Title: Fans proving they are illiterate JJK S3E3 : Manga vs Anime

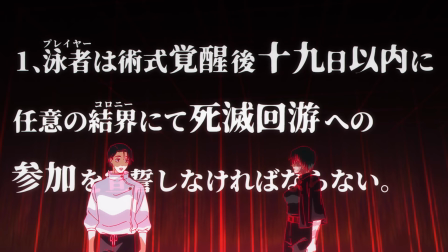[8:10]
So this is a way to keep the shot's consistency while also delivering the information in a way that isn't god awful, while still,
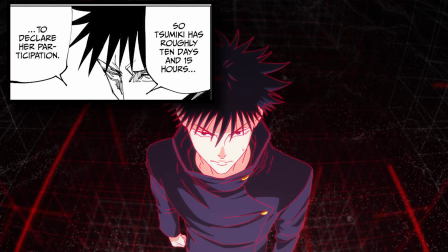[8:17]
like this shot, keeping the close-ups when they can and when they don't need to deliver extra information with visuals.
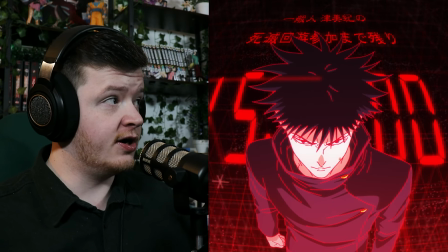[8:24]
The anime has another anime original graphic here of the timer counting down to when Tatsumi is going to enter the Culling Games. This is a really creative way by the mangaka to break up the monotony of them being in one room for 2 chapters.
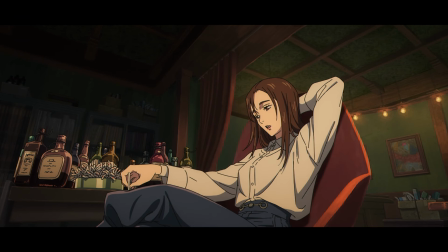[8:38]
They bring another character's perspective in a new scene, talking about the same material but just in a completely different context.
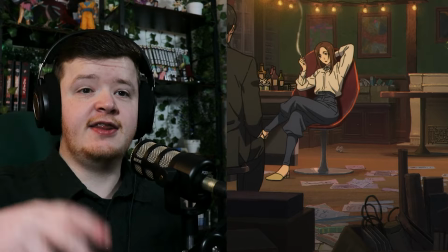[8:45]
It just so happens that this is a conversation that happened and fits in here. These characters aren't linking in and talking about this to one another. It's a really good visual and narrative way to give us this information and getting us out of this room,
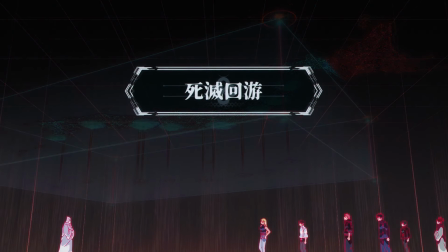[8:59]
because almost 16 minutes into the episode, and for their first time being outside of that single room, is a godsend visually to my eyeballs.
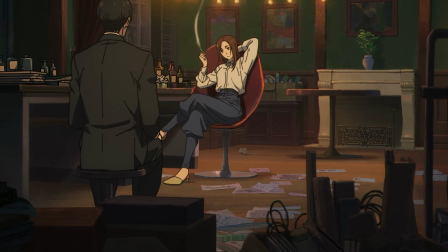[9:10]
Also, the embellishment that Mappa decided to put into this scene is Chef's goddamn kiss.
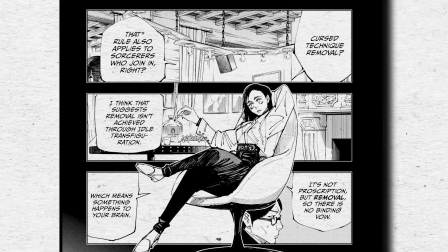[9:16]
Although the manga layout is something not to put down whatsoever, I think it's quite an amazing manga panel too.
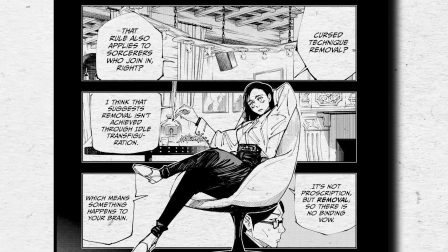[9:23]
And the actual visual for Panda, cinema. Usually it's just text in a white space.
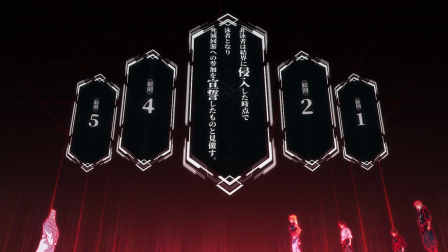[9:28]
Another example of them visually giving us information and giving us a dynamic angle rather than a close-up to help translate that information in a more organic way. Once again, You can dunk on the anime all you want. These issues are from the manga.
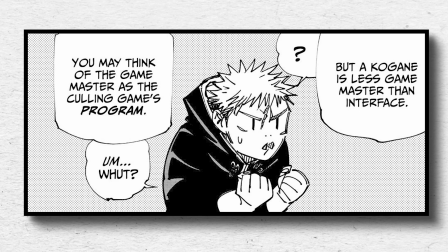[9:43]
A little disappointed we don't get the full confused visual from Yuji here, but I'm very, once again, they need to give us all this information.
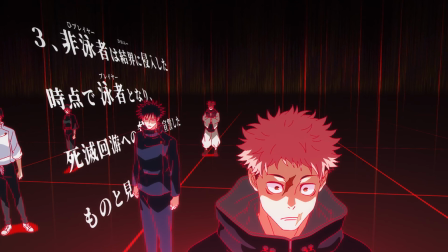[9:51]
And it's not like a manga where they can smash all this text on a page and it works out a little bit okay. In anime format, getting text on the screen is a real challenge. That's what this episode has proved to us all.
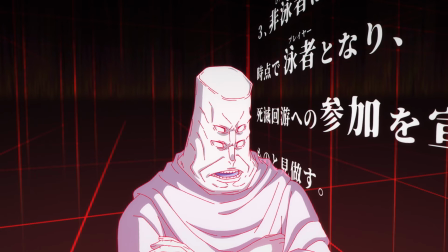[10:02]
But regardless, the visuals that they have delivered to us to get this information across is genuinely the best I've ever seen.
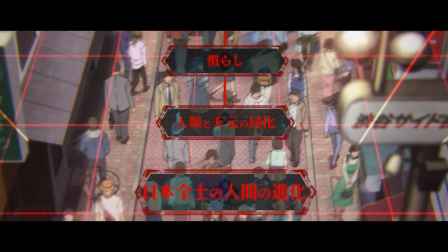[10:09]
Obviously, it would be ideal if they didn't do it in these massive blocks of a full episode of just information.
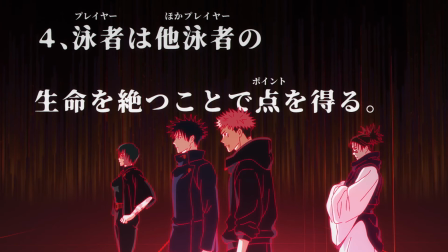[10:17]
It would be nice for them to break it up a little. One thing I really do like is, once again, they have to have all the information.
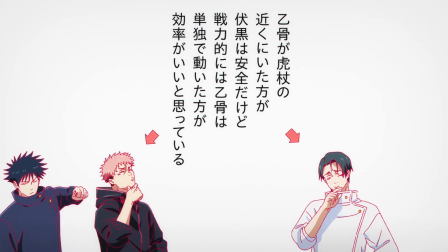[10:24]
Having Yuta and Itadori have this moment where they think about, well, Yuta, I need you to kill me if I get out of hand.
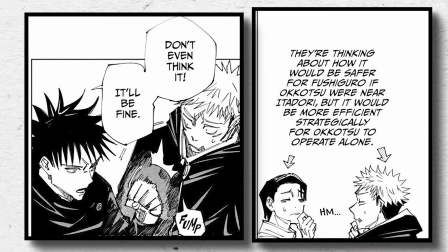[10:31]
And having Fujigoro on the side reacting to that in the same frame, in my opinion, is more accurate to the manga than adapting the manga one-to-one.
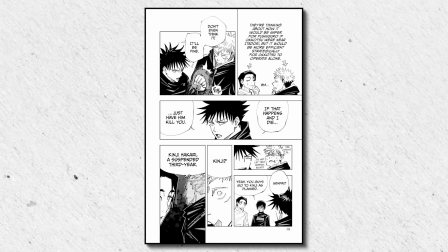[10:39]
Mainly because of how you read manga. You read manga, you see all the images straight away, but you only focus on parts of them later.
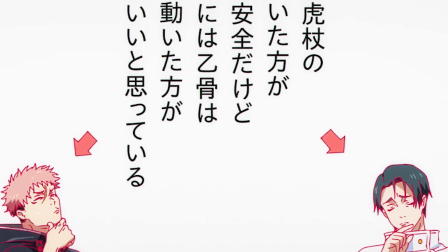[10:45]
But if you were watching this, you'd focus at the center of your screen first, the two characters and the information, then you'd look at Fujigoro because he's off to the left in this case. And wow, the Jojo crying bit is the cinema brotherhood tears, okay?
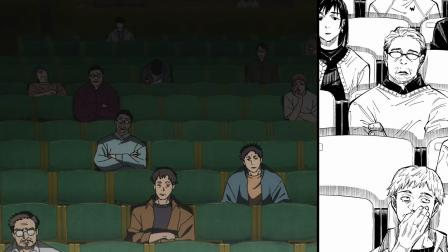[10:59]
But moving on to the scene in the theater, it's once again an amazing change of pace to be out of that white room and to see my goat with this sign up here that says,
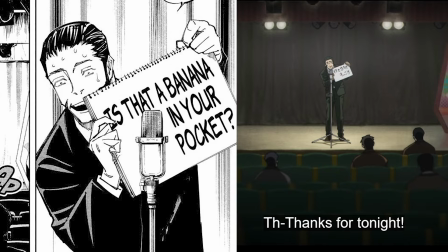[11:09]
"Is that a banana in your pocket?" So we can tell that his sense of humor is interesting. And this scene paints Takaba as far more mentally unstable as he is in the manga,
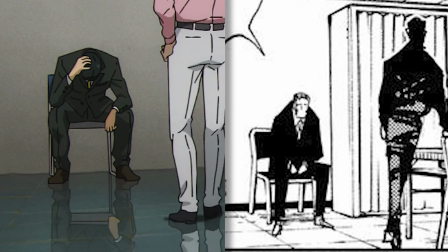[11:19]
in my personal opinion, because he doesn't go through so many options in his head.
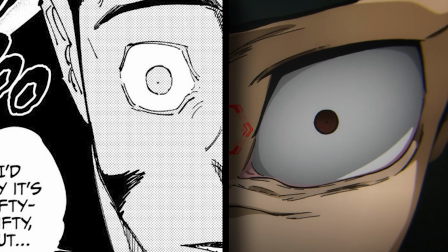[11:24]
He isn't bouncing between everything, all these numbers, trying to weigh what type of comedian he is.
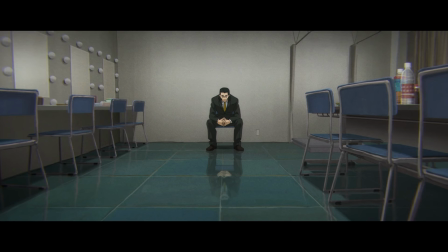[11:29]
That showing of his unstable mental is not really present to that extent. It isn't that obvious in the manga. That is the last section of story we have to cover today. A lot of differences overall, and all pretty much for the positive. The music, unbelievably good. It reminds me of the Wii Shop theme on the Nintendo Wii, and another, a lot of the Danganronpa OSTs of when you're just having downtime or you're in analytical mode. So it actually just really kind of sets the tone perfectly for what you should be doing as a viewer, which is trying to understand all this information. I 100% understand that people are not going to love the episode because it's not the shonen part of the shonen story. But all that being said, the visuals, I can't get over how good they are, right?